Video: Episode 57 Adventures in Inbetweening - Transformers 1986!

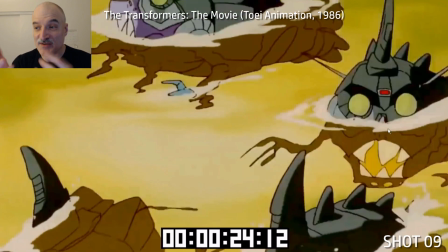The distorted refraction underneath the the surface there is all drawn of course it looks like it's kind of like no it's just something that's you know
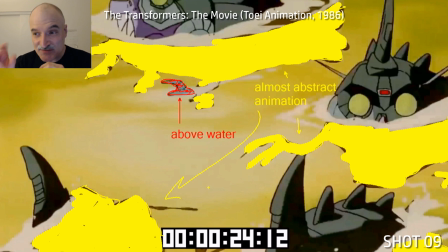in today's day and age it would be automatically done but this is this is all drawn on there and it's just these almost abstract shapes look at
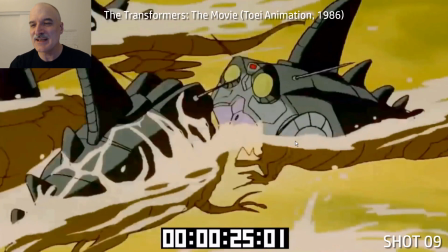the way they drew the teeth here everything and the colors are very simple it's so
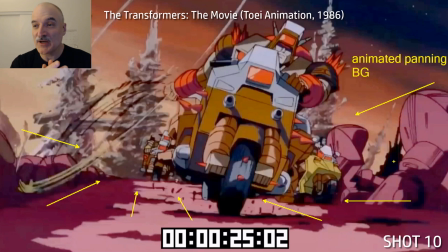effective i love that another couple uh animating uh midgrounds
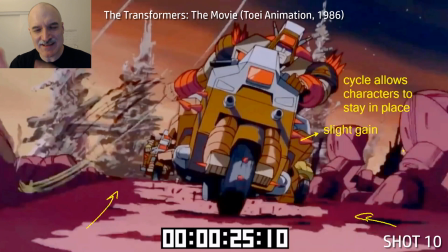here so the characters in in the general point of these is the character
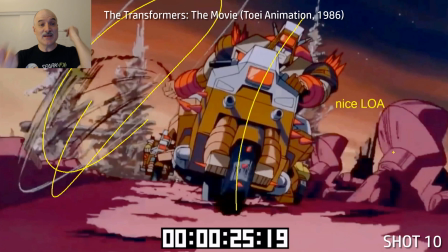gets to stay in place while the and the background is the thing that's animating
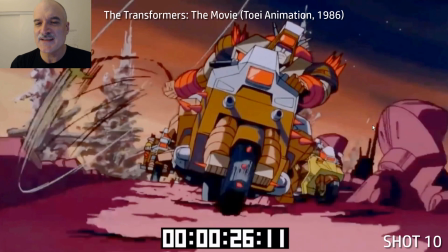past again that's just a four drawing cycle here these are short shots i think they were afraid of the four drawing cycles getting too old but i could
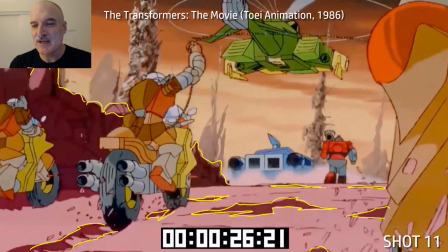watch these for like 10 seconds each and then we got the reverse angle same thing with the four drawing cycle Each shape is animated and
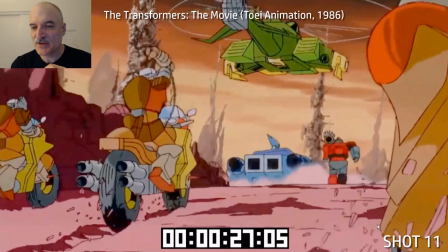you can see here. We're gonna go through and we're gonna flip This is eight eight drawings apart.
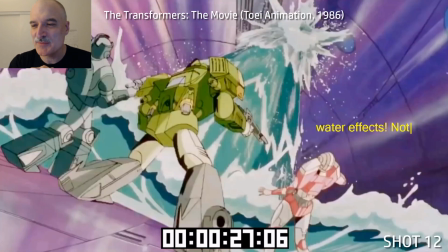It's exactly the same drawing. The only thing that's changed is the character positioning Water effects. So RC shot a hole inside Unicron here and we got a bunch of water coming out We don't know why but it doesn't matter now This
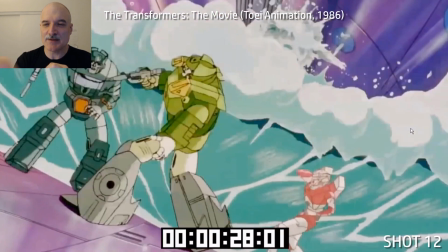is a cycle going on here and the water in the foreground is animating straight ahead We're gonna revisit that cycle in a second So here we got
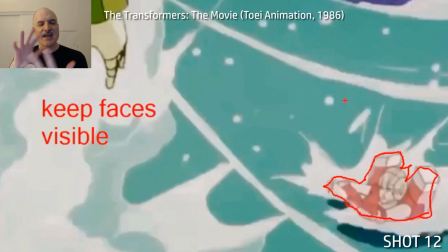this terrific overlap with the water and the robots overtaking them anytime we can have something in animation Interacting with the background.
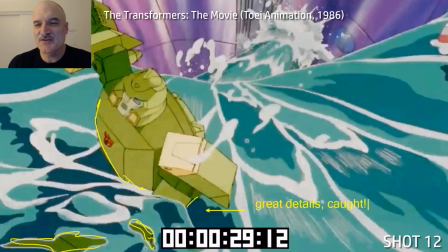It's gonna help us sell it as real because it's all constructed You know in live-action film you get that for free you have to actually create it intentionally
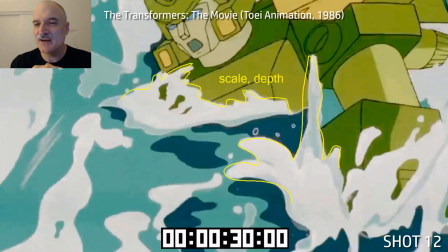in animation Arcee's world pooling around here great stuff We have nice scale and depth now you see when the water gets closer to the
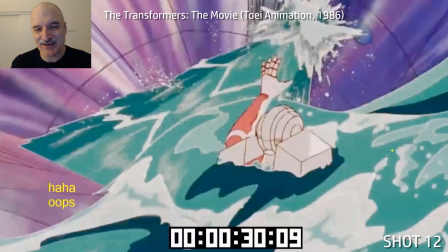camera the shapes are simpler look on screen left here this is where that's the cycle is being
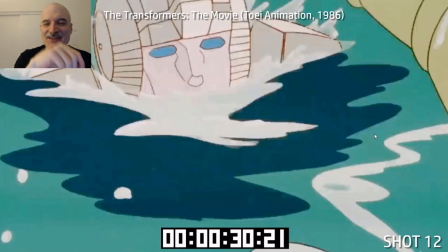exposed because the overlaying animation didn't quite cover it up for a couple frames nrc
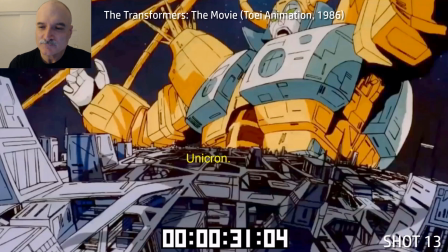right into screen and cut last shot unicorn unicorn unicorn
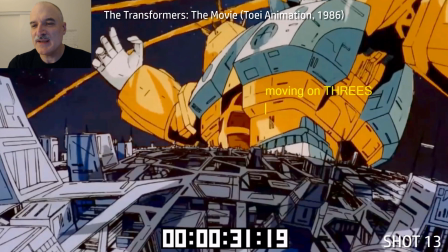wonderful stuff he is just massive he's big as a planet moving
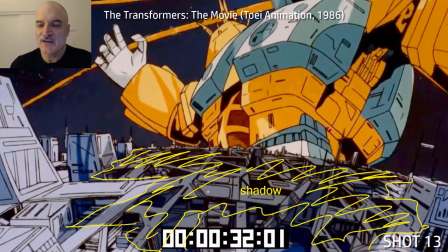on threes he's so big that twos can't even contain him look at the shadow that he's casting here on the uh on the planet in front of us the
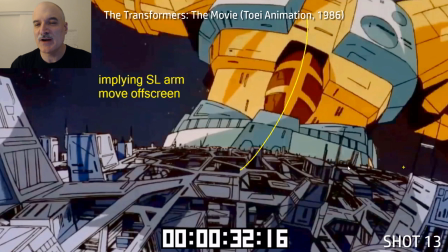moon uh now he's moving on twos because he's going so fast the terrific foreground detail now he's moving like this and here comes the
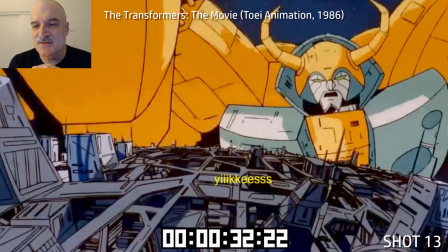arm coming in oh it's massive it's so big yikes he's so huge
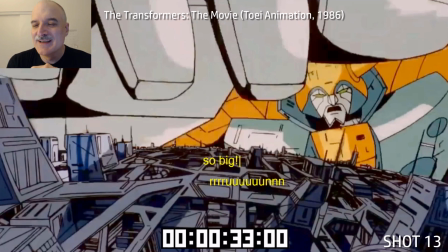and we are basically we're we're like run we're placed
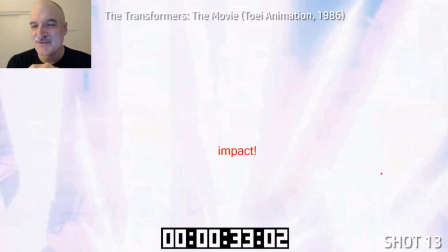so that we're just suffering this devastation firsthand impact frame and
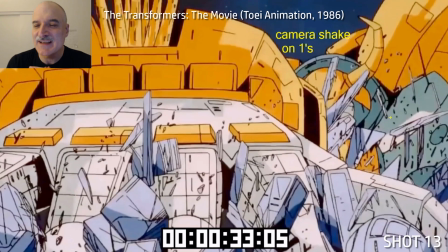then boom we are just barely out of range of Unicron's hand.
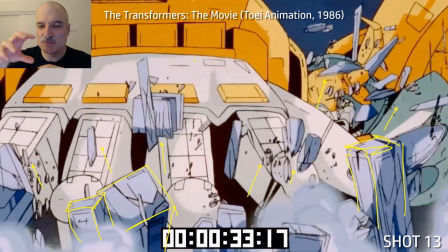The camera shake is all in one. Boom, boom, boom, boom, boom, boom, boom, boom, boom. We have these skyscrapers coming up here.
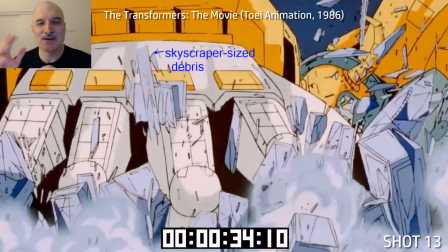Now, of course, if we're gonna take it literally, Unicron's hand is like a thousand miles across. So these would not be like buildings.
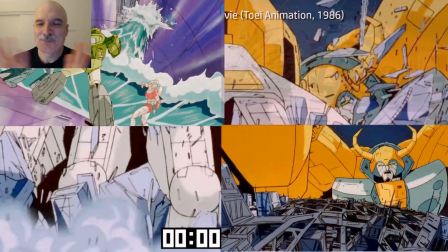These would be like countries that are being thrown up in the air, but it is it's all it's all to sell the illusion.
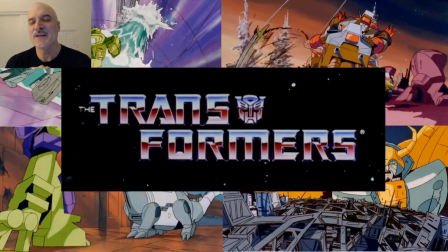Transformers, the Transformers, the movie. Love it.
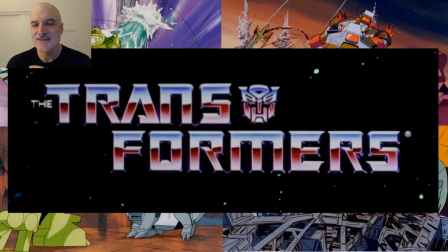so much there to break down and it's uh it's to me it's really stood the test of time.
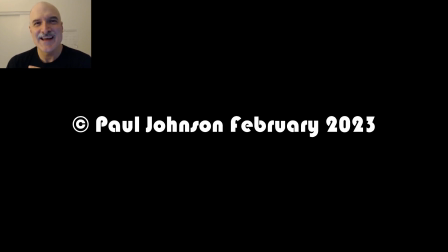Thanks for checking it out and I'll see you next time. Take care.